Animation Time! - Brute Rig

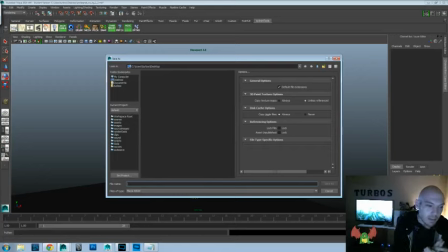971s
I'm sure I say that in all my videos, but I can't be stressed enough that that is a great kind of workflow to maintain, to always be saving your work.
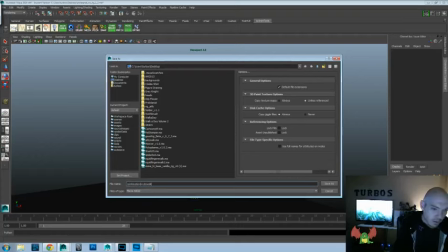985s
I think I might already have Zombination Brute Lock, just to make sure, and save that,
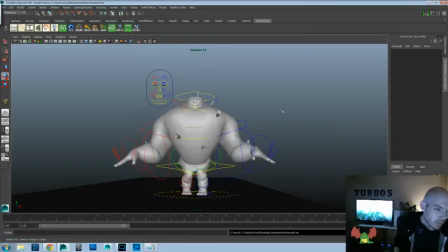994s
and give a second. Okay, now that we got everything, I feel like we could maybe pull those up a little bit more, just see if we could push this pose a little bit more as well.
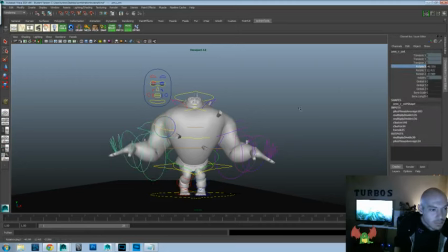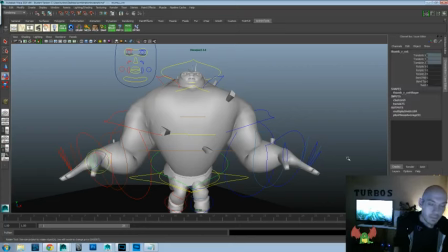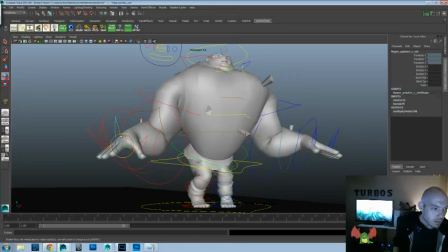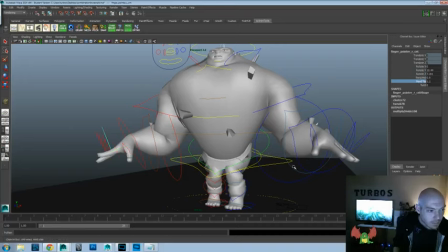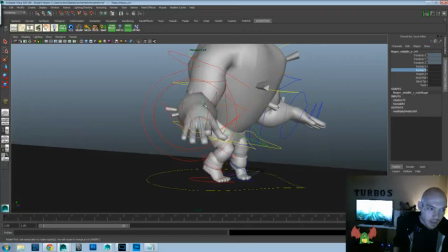1062s
I think a side view for this one isn't going to be the best, because we might do like a three-quarter kind of a view,
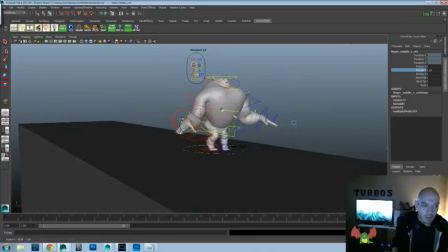1068s
because just at side it's not going to be as strong of a pose as if we get something more like this.
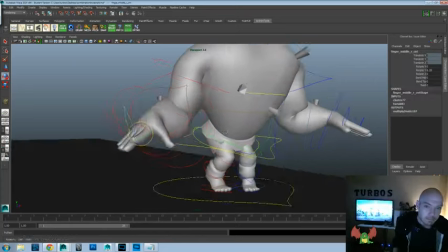1077s
Excuse me. Got the sneezes today. Nobody wants to sneeze on camera.
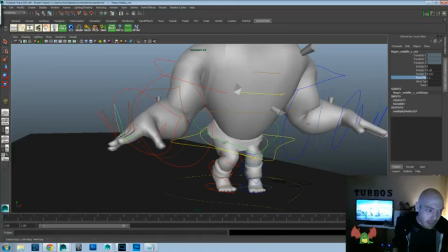1084s
If I had time to go through and edit these, I would definitely...
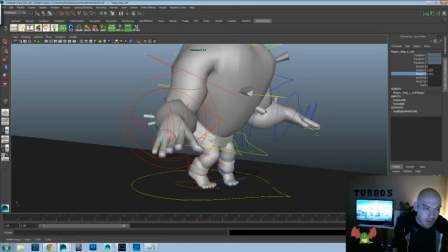1090s
No, what are they saying in like all the podcasts all the time? Oh, we'll fix that in post, and they never do, so I'll just continue that trend.
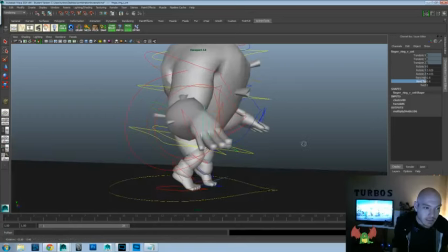1097s
I'll fix that sneeze in post.
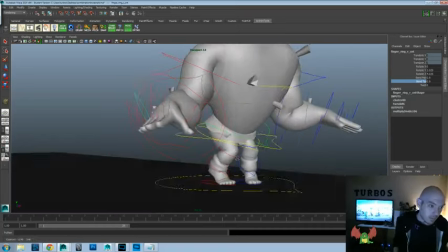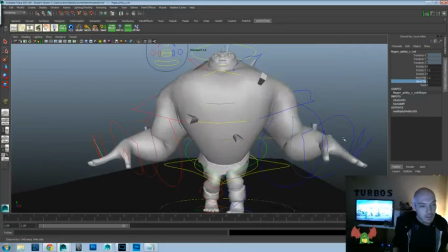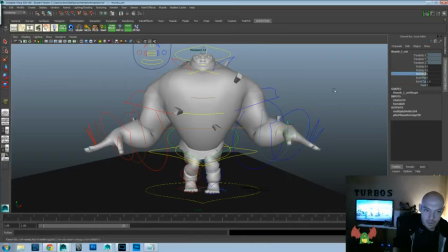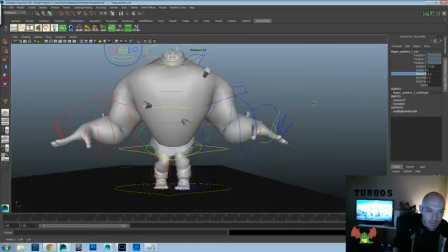1136s
Starting pose, give us more character to start out with. So when we're focused more on the mechanics, we'll still have a little bit of that character bleeding through all that.
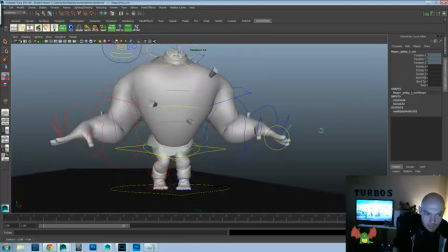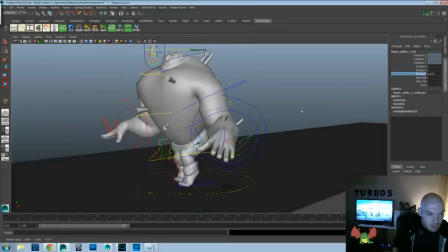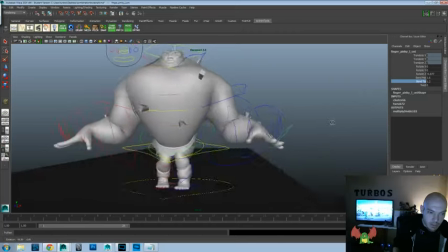1164s
Sorry about the background noise. Should go away in just a sec. Again, we'll fix that in post, I think.
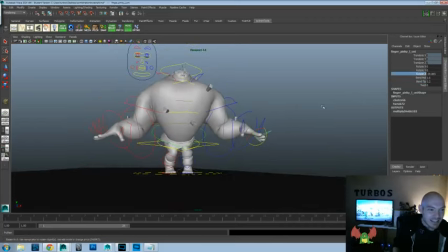1169s
That's what I'll just stick with. And pinky's up.
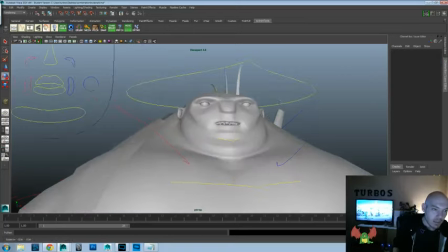1175s
Okay. So now that that's pretty much set, let's do a little bit in the face, see if we can get a sweeter face out of this guy.
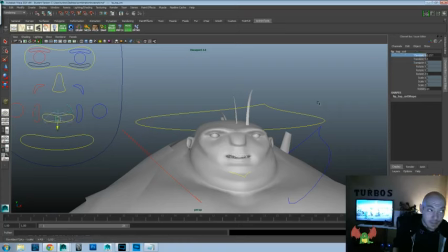1184s
Try and see if we can push out a little smile. Let's see.